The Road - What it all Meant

Hi, I'm Ethan Grimes. The Road is a film that focuses on survival and morality. These words mean nothing by themselves. Their meaning comes from many places and details in the work that we'll delve into to figure out what it all meant.
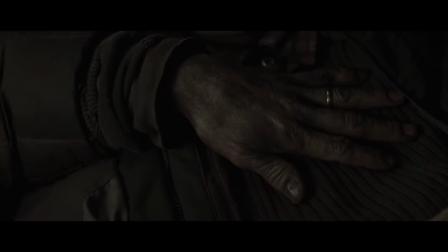The Road is not so much about the triumph of the human spirit, as it is about the will to survive for a better life for oneself or for another.
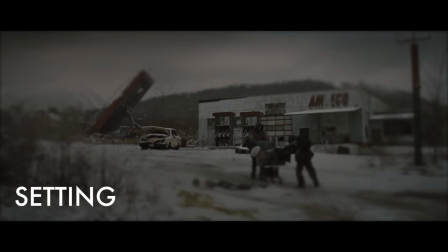Being essentially a road trip movie through an almost desolate post-apocalyptic landscape,
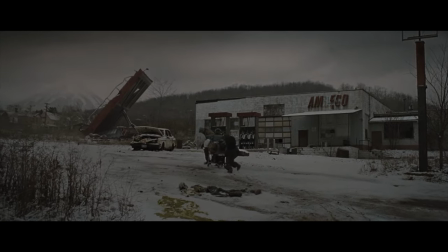the road features uniform destruction or decay due to lack of sunlight and constant earthquakes.
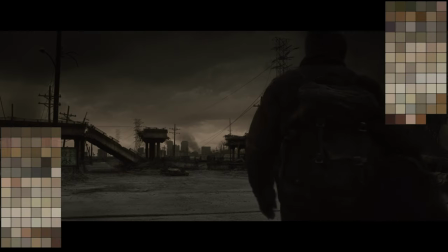The lighting choices, along with the general color palette falling into grays and earth tones, consistently feeds us this information, even indoors.
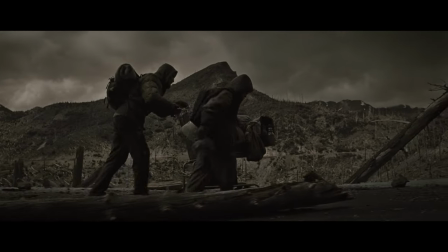Seeing our leads wandering through the environment, exhausted, dirty, and paranoid,
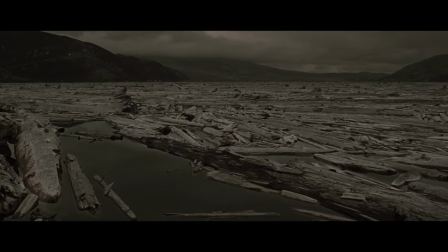adds to our understanding of where the world has fallen, and how strong their resolve must be.
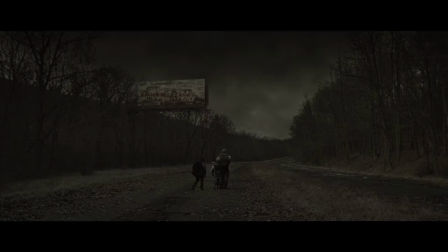Even if you strip the film of exposition, The roads are peopled by refugees towing carts, and gangs carrying weapons,
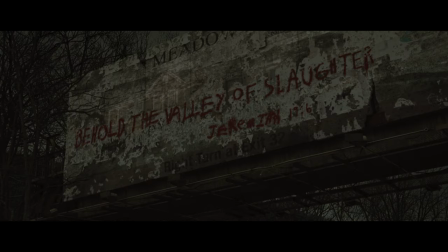looking for fuel and food.
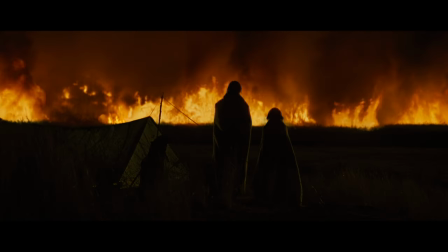The very fact that these people are still alive, and wake up every day to this world, says everything you need to know about their will.
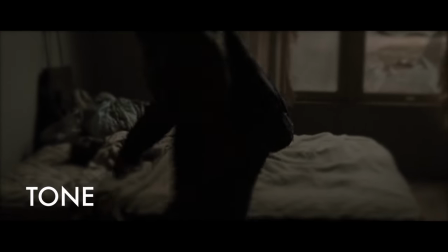A gloomy attitude still persists, and is something we as the audience soak in.
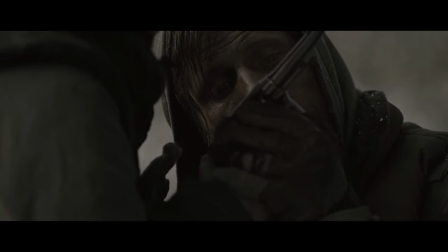One of the earliest scenes in the film includes the man teaching the son how to kill himself so he doesn't feel any pain or unwanted sexual advance.
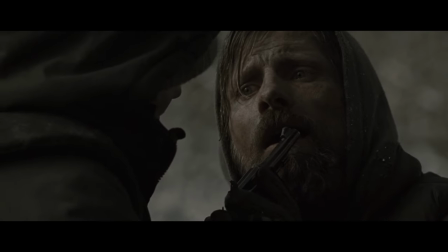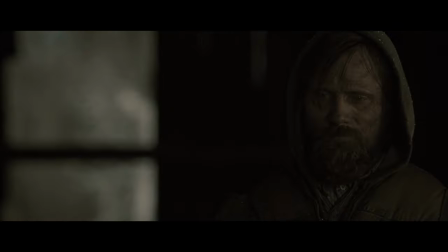The film continues with sequences of this general attitude evenly throughout, coating the film in a dire veneer.
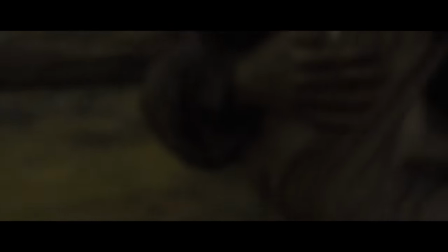In the vein of a run-of-the-mill black comedy that highlights extreme humor in the face of general depravity,
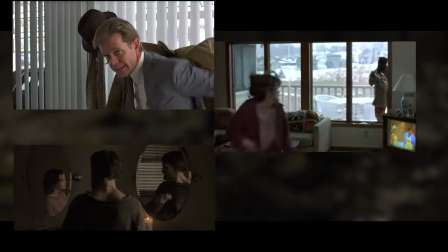the road highlights extreme positivity in the face of general sorrow.
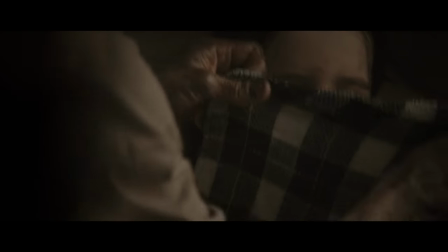Juxtaposition is a powerful tool, in this case making positive moments an absolute delight.
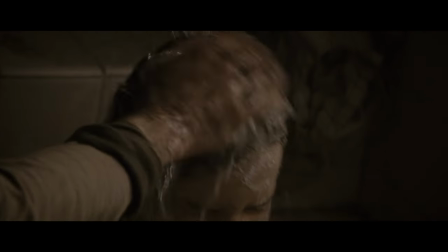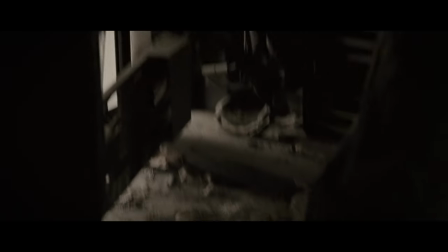We sympathize with how wonderful these moments are in contrast, and thus begin to understand the man's plight.
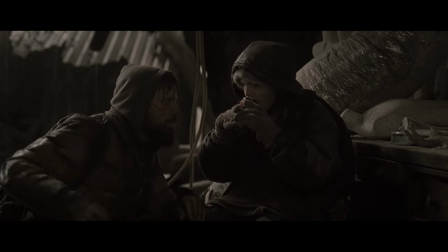He hopes, beyond reason itself, that there is a better world on the horizon, and that one day his son will get to maintain the heights of moments like this,
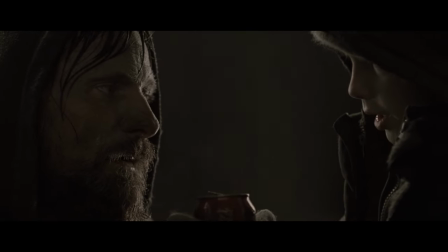as commonplace.
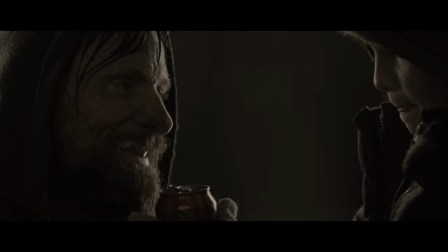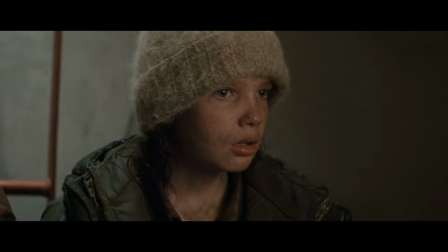He retains standards, though. It's not enough to have and be healthy, but to be genuinely safe from the world,
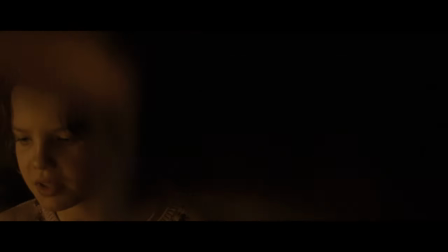even if it means leaving a veritable oasis to avoid risk.
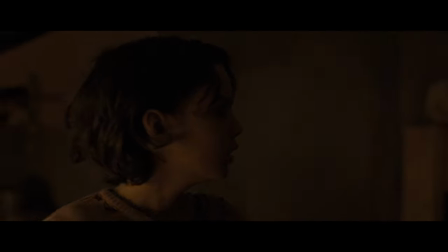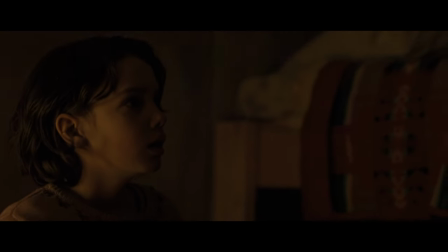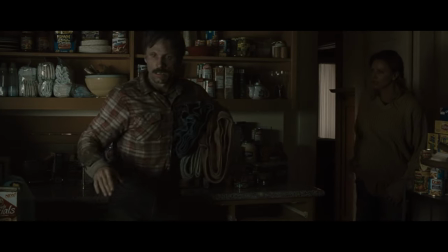The film also makes it a point to show someone without this will. The wife, in flashbacks, is used as a vessel for the antithesis of this attitude.
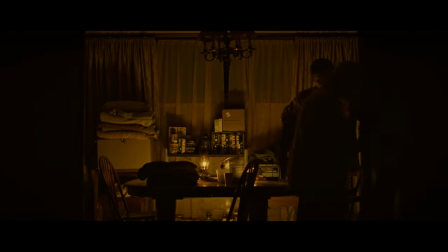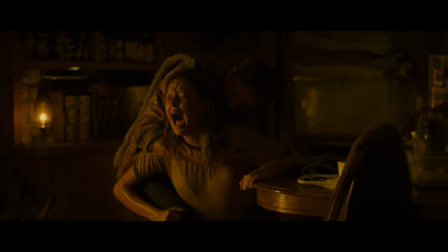She doesn't want any suffering and doesn't see the possible, however slight, better life for her child.
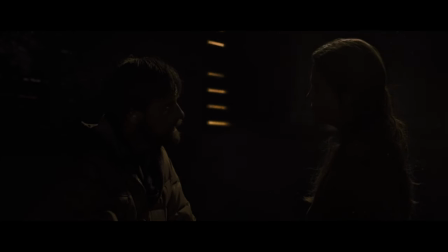After a time, she can't bear existence itself and gives in.
But she died somewhere in the dark, there's no other tale to tell.
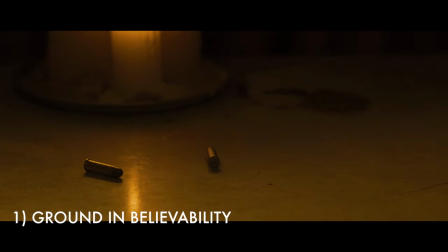Her lack of resolve works to, one, ground the story in believability, even mirroring possible audience opinion,
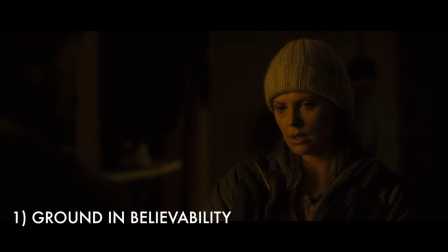and two, give counterpoint to the narrative itself.